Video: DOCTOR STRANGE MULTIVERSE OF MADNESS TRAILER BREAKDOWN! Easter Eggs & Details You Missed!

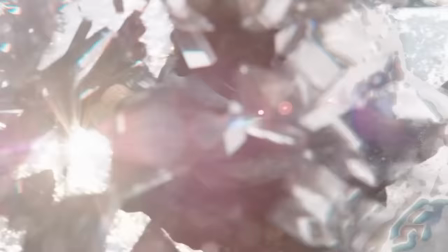Welcome back to New Rockstars. I'm Erik Voss, and this is a breakdown of the latest trailer for Marvel's Doctor Strange in the Multiverse of Madness, which assures us...
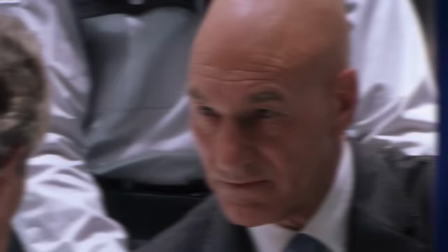I will always be there, old friend. Checkmate!
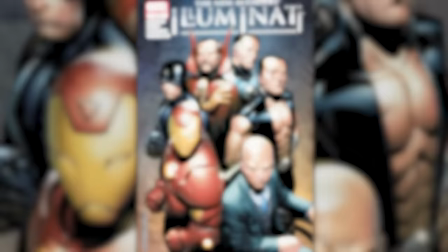We are getting an MCU Illuminati lineup, including Patrick Stewart, Charles Xavier. What is this movie? I gotta admit, I've outdone myself on this one, folks.
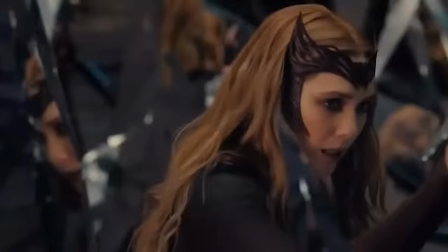Analyzing this trailer frame by frame for details I don't think anyone else is insane enough to see or to talk about.
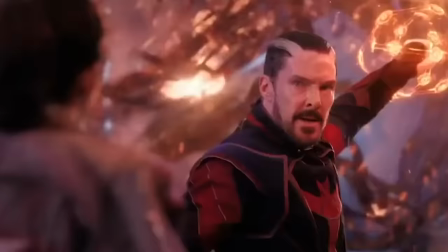And I'm also gonna include some stuff in the TV spot version of the trailer and clues in the official poster. And thanks to Truebill for sponsoring today's video. More on them later. Let's get started.
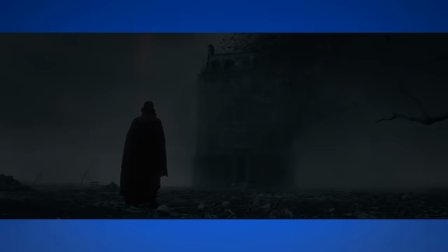Every night, I dream the same dream.
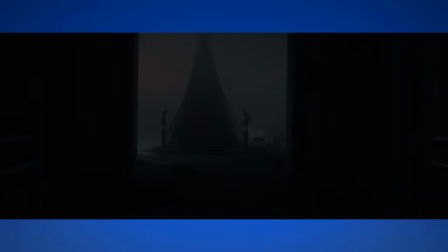And then...
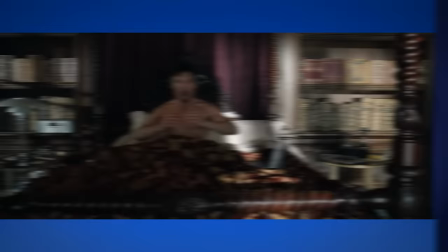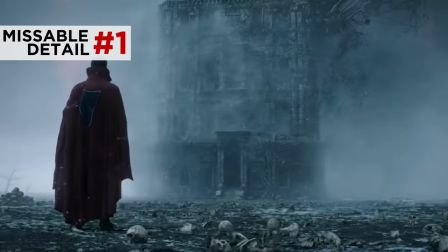So the trailer opens in Strange's nightmare, a frightening hellscape covered in bones and skulls, dead trees bent askew,
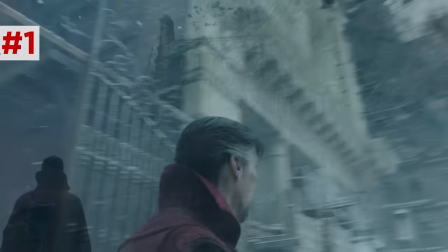and in front of him, a representation of the Sanctum Sanctorum melting into inky nothingness like the other New York buildings we saw in the first trailer,
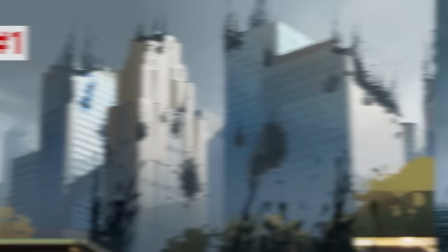all evoking the comic book ink melting of reality in What If Episode 4, except this isn't exactly Strange's Sanctum.
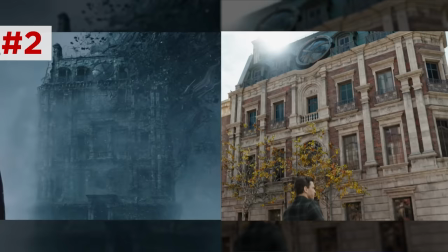It's significantly thinner than we last saw in Spider-Man No Way Home, and it is one floor taller.
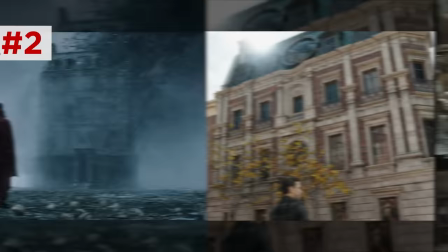The effect is a more gaunt structure, like a croaking haunted hotel.
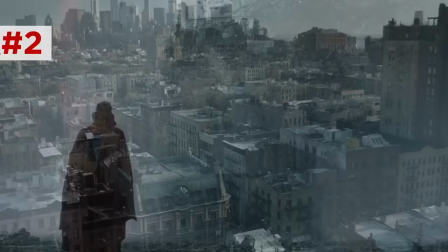What was his healthy sanctum fortress is now a withering skeleton of itself.
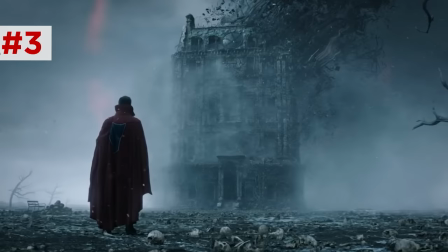And notice in the sky is a glowing red eye, reminding us, of course, of the red edges of Wanda Maximoff's hex reality in WandaVision.
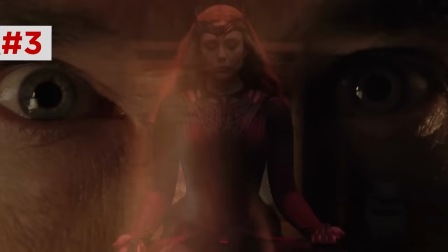This whole nightmare could be being projected into Strange's mind by the Scarlet Witch.
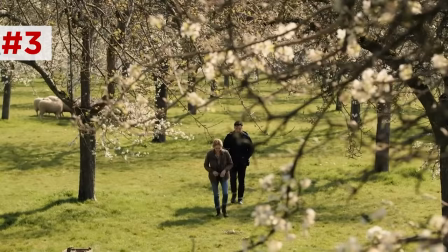Since the commercials in WandaVision were confirmed to be messages from Strange to Wanda, these two share a psychic link.
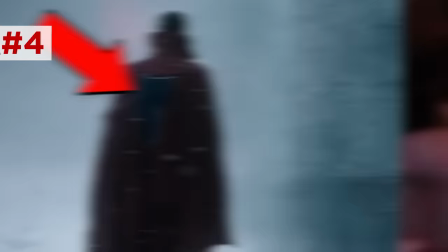Now, this Strange has a patch of blue sewn into the Cloak of Levitation, an inverse of the red patch on blue of Defender Strange, who saves America Chavez in a second. Blue versus red seems to be an important point of contrast in this film.
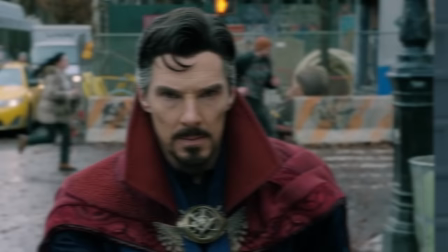Strange has been shifted from his normal red tones to blue tone, along with a lot of the settings in this,
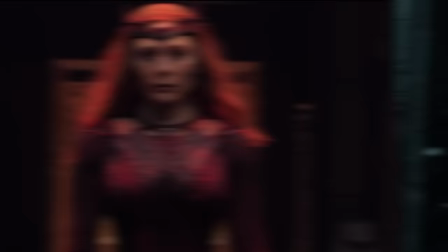to signal passivity, all to contrast Wanda Maximoff's red chaos and violence.
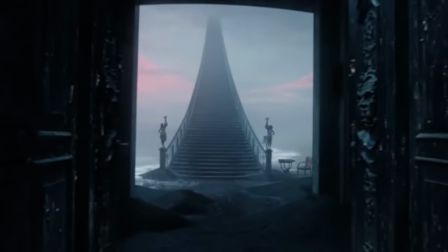Now, on the other side of the Sanctum doors, there's a reverse shot of Strange's entrance from the first trailer.
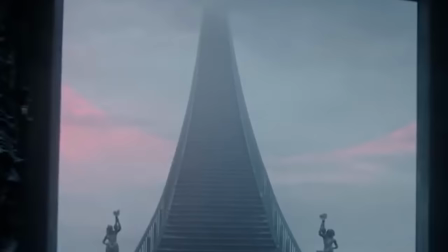Now we see how the stormy C has claimed the whole sanctum structure, save for the central staircase, which now extends up and up and up into nowhere like a trick, luring one to heaven,
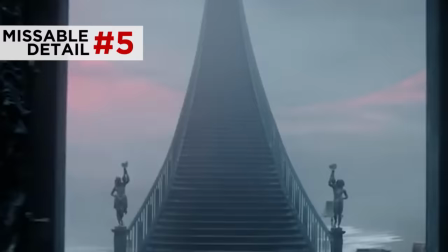except it's not. It goes into this hellish red eye. And at the base of the staircase, these weren't there the past times we saw the sanctum.
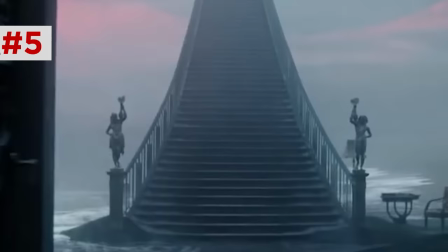Now, these two statues, one male, one female, both bearing torches, maybe representing the Maximoff twins.
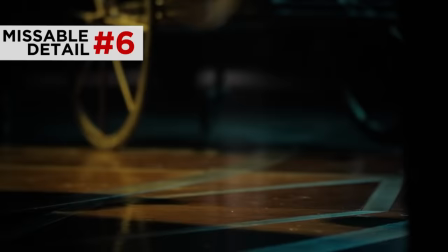Then a teacup shatters on the ground. Behind it looks like the wheel of an old wheelchair.
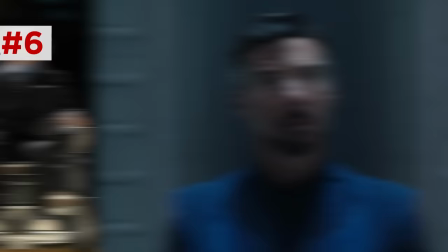Now, this isn't exactly the wheelchair of Professor X from the X-Men films, but I suspect a lot is gonna be changing for whatever cameos show up in this film.
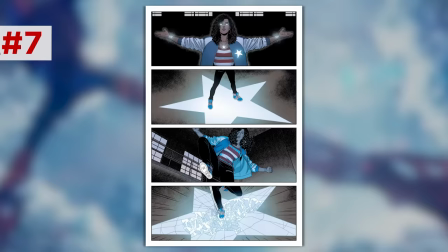Then America Chavez gets strung up in front of a star portal, which, if you look closely, opens up to endless more star portals within that portal.
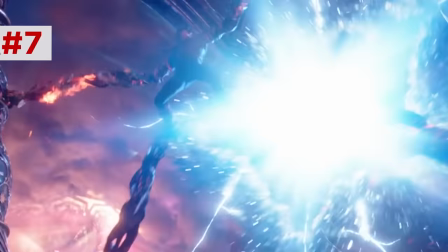This is her best known power, to kick open these star-shaped portals, and we might actually be seeing the origin of her powers right here.
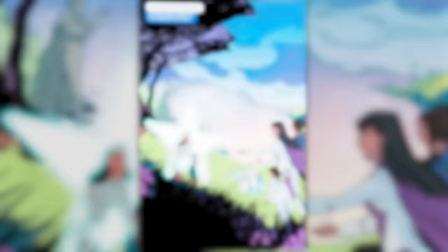We actually saw this same setting in the first trailer. I think it is her home reality, the Utopian Parallel.
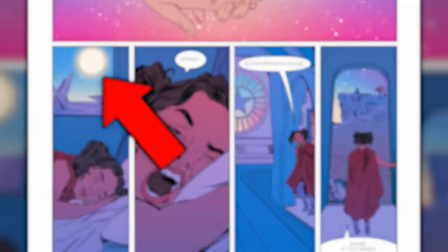In the comics, the Utopian Parallel faces destruction from black holes, so her mothers sacrifice themselves,
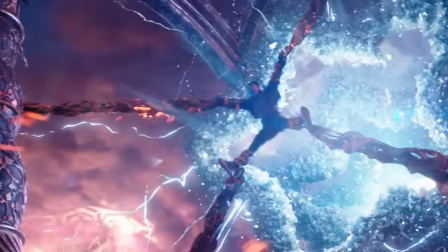their particles dispersing throughout the multiverse, and the creature attacking her here may be, go with me on this,
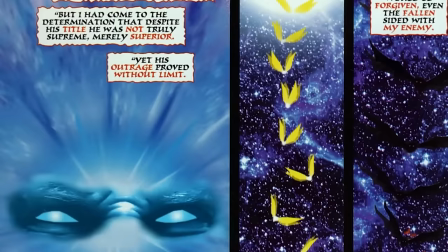the Demiurge, who is the embodiment of Earth's sentient life, in the comics, the original source of her powers,
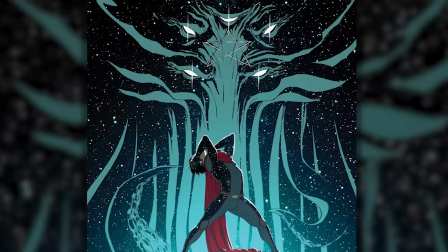and we should mention, is one final form of Billy Kaplan,
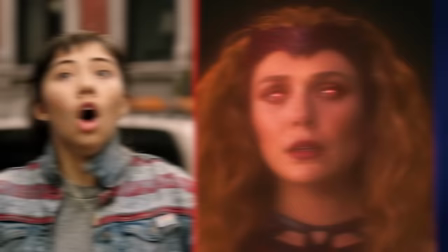Wiccan, Wanda Maximoff's son, which could be how this film ties the fate of Wanda and her sons to that of America Chavez.
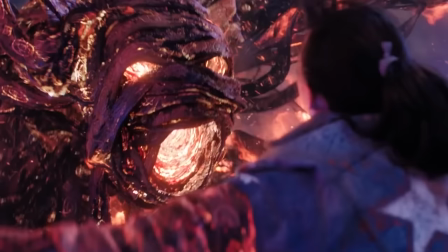Then again, the Demiurge hasn't really been shown to be this hostile and demonic.
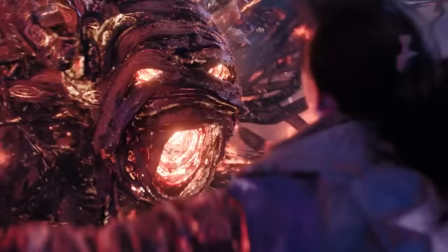Actually, another possibility here, this entity's ribbony appearance, like glowing electrical tape,
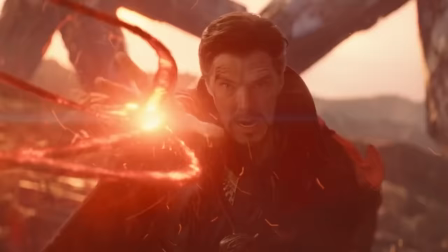could connect to Strange's spell, the Crimson Bands of Sitarak, which he used to restrain Thanos in Infinity War, which could make this fella,
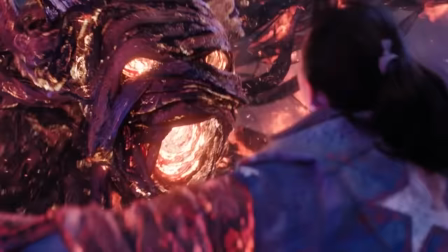maybe, Sitarak himself.